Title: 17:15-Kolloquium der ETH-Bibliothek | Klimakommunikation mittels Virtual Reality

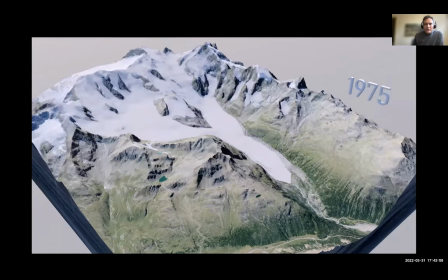Hier eine andere Animation von uns, die wir als Test einfach gemacht haben, um zu zeigen, wie eben der Gletscher geschrumpft ist seit Beginn der Messungen, ungefähr Ende des 19. Jahrhunderts bis heute.
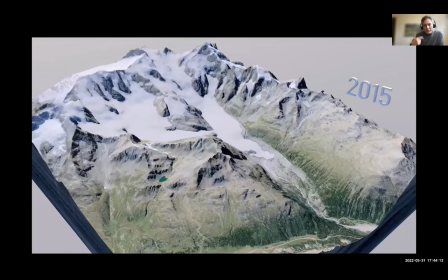Und die Zukunft wurde dann nachher eben auch noch berechnet, und zwar mit verschiedenen Szenarien, also mit Klimaschutz und ohne Klimaschutz, um eben auch das sichtbar zu machen und erlebbar zu machen und auch hier können
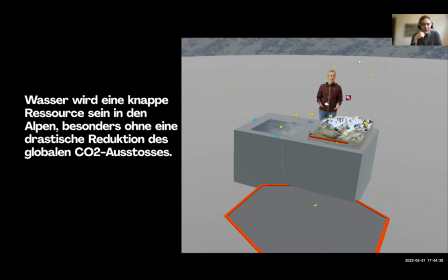die Leute sich noch gewisse Szenarien auswählen und hoffentlich dann eben diese Message nach Hause nehmen, dass Wasser eine knappe Ressource sein wird in den Alpern, ganz besonders ohne eine drastische Reduktion des globalen CO2-Ausstosses.
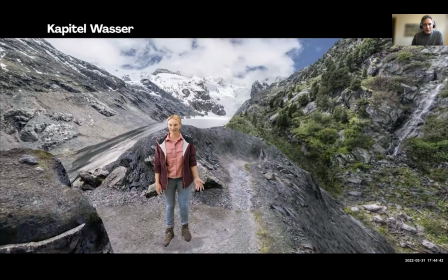das letzte kapitel ist dann noch etwas allgemeiner wasser hier gibt es ein kleines spiel um die leute auch bei lange zu halten wirklich ganz einfach man muss auswählen nach gewissen kriterien welche materialien mehr oder weniger wasser beinhalten und sieht dann
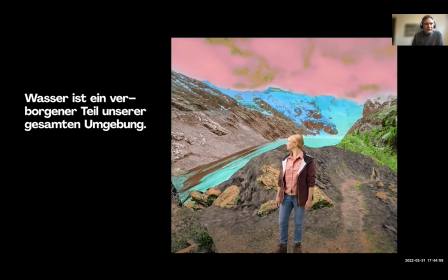wie eine veränderte darstellung der umwelt und merkt hoffentlich das wasser ein verborgener teil unserer gesamten Umgebung ist, dass das Wasser nicht nur im Gletscher drin steckt und in den Pflanzen, sondern auch im Gestein drin, bis zu einem gewissen Teil im Himmel und dieser ganze Kreislauf ein bisschen besser sichtbar gemacht wird.
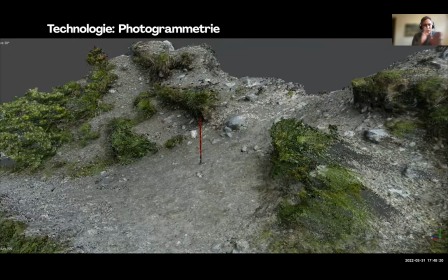Ich möchte nun noch etwas von der Story wegkommen und noch gewisse technische Aspekte aufzeigen, die sicher auch für einige interessant sein können, wenn es darum geht, eben wie Storytelling oder wie eben auch andere Experiences in diesen neuen Medien gestaltet werden können.
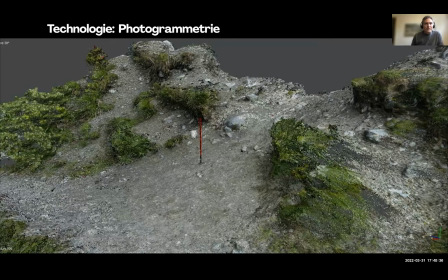Eines ist zum Beispiel die Fotogrammetrie.
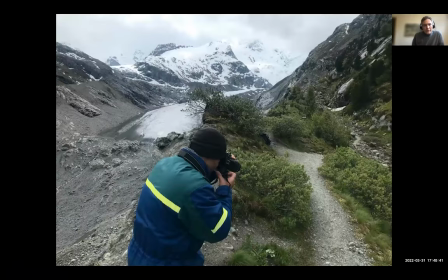Wir sind also da hochgegangen und haben mehrere tausend Fotos gemacht von diesen Schauplätzen.
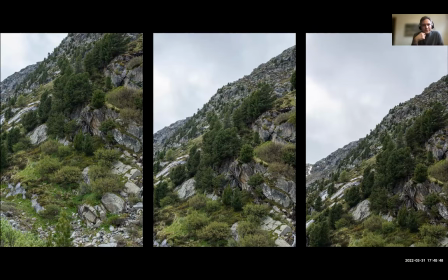Und das funktioniert so, dass man mit der Kamera aus dem gleichen Blickpunkt, aber zum Beispiel um sich herum oder eben dann auch um das Objekt herum viele Fotos macht und diese dann mit einem speziellen Programm berechnen lässt,
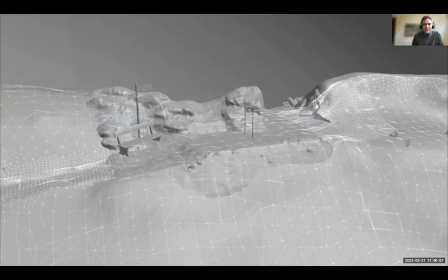wie die Landschaft aussieht. Das gibt dann eine relativ hoch aufgelöste Landschaft und die müssen wir dann wieder runterrechnen, weil eben hoch aufgelöst mit diesen Virtual Reality Devices, die ja auf einem mobilen Prozessor, also quasi auf einem Handy von der Stärke her laufen,
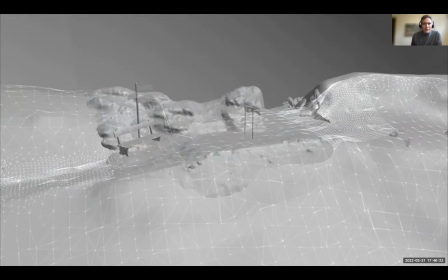die dann eben doch wieder abgespielt werden können.
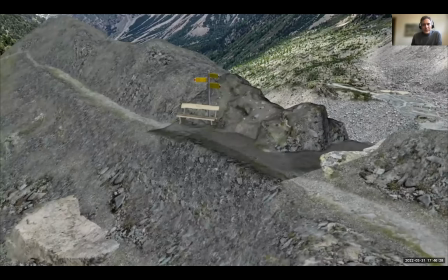Und so kommen wir von diesem Netz zu einer Umgebung, die ungefähr so aussehen soll wie in echt. Man sieht auch gewisse Limitierungen, zum Beispiel die Pflanzen, die kommen eben nicht so gut mit, weil die mit diesem Verfahren, mit dieser Fotogrammetrie ja nicht so gut aufgenommen werden können.
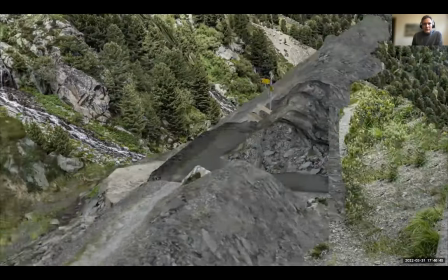Nachher gibt es noch das Licht drauf,
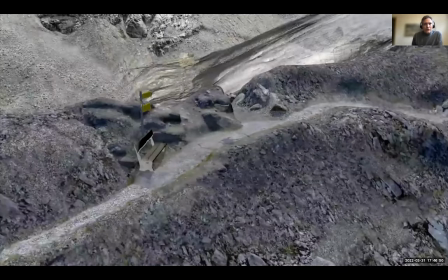damit es Licht und Schatten mehr Realismus ergibt und so kommen wir dann hier zu unserem 3D-Modell.
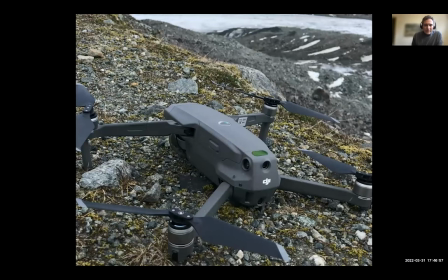Wir haben auch vom Glitscher Aufnahmen machen wollen, haben sogar die Bewilligung erhalten, um mit der Drohne zu fliegen.
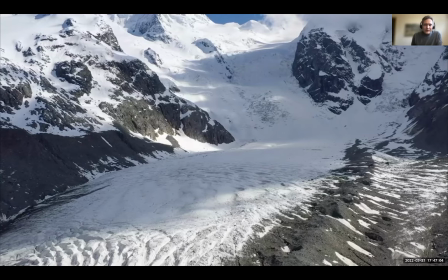Das gab zwar super schöne Aufnahmen, aber leider waren wir zu hoch.
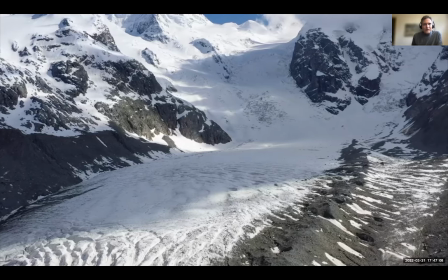Ich bin ja selber auch kein Drohnenpilot,
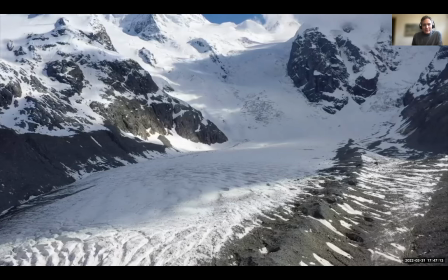kein Professioneller und so haben wir das Flug Pattern ein bisschen schief gesetzt und haben am Schluss einen Glitscher erhalten,
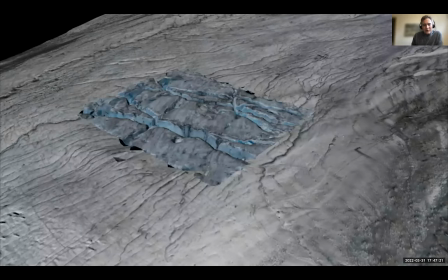der zwar von Weitem gut ausgesehen hat, aber für die Nähe nicht tauglich war und so mussten wir noch nach einem anderen Weg suchen, wie wir diesen Gletscher, das 3D-Modell eben auch ersetzen konnten.
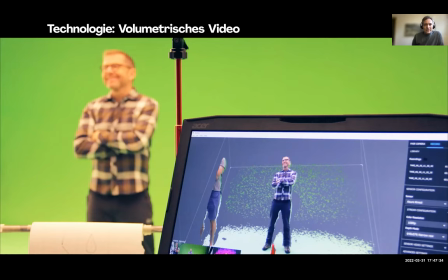Dann ein weiteres wichtiges Thema ist dieses sogenannte volumetrische Video, was wir hier zum ersten Mal für uns jetzt eingesetzt haben. Und zwar ist ja das so, dass man in diesem virtuellen, in der Brille drinnen virtuellen Raum sieht und man möchte eben nicht diese flachen Charaktere immer vor sich haben,
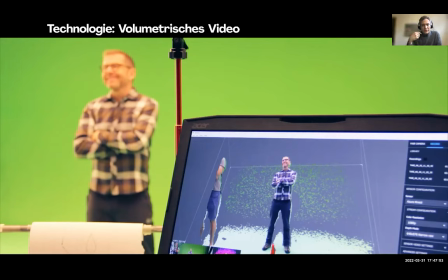sondern sondern das Gefühl haben, dass auch jemand aufgenommen wurde und sich im Raum mit einem selber befindet.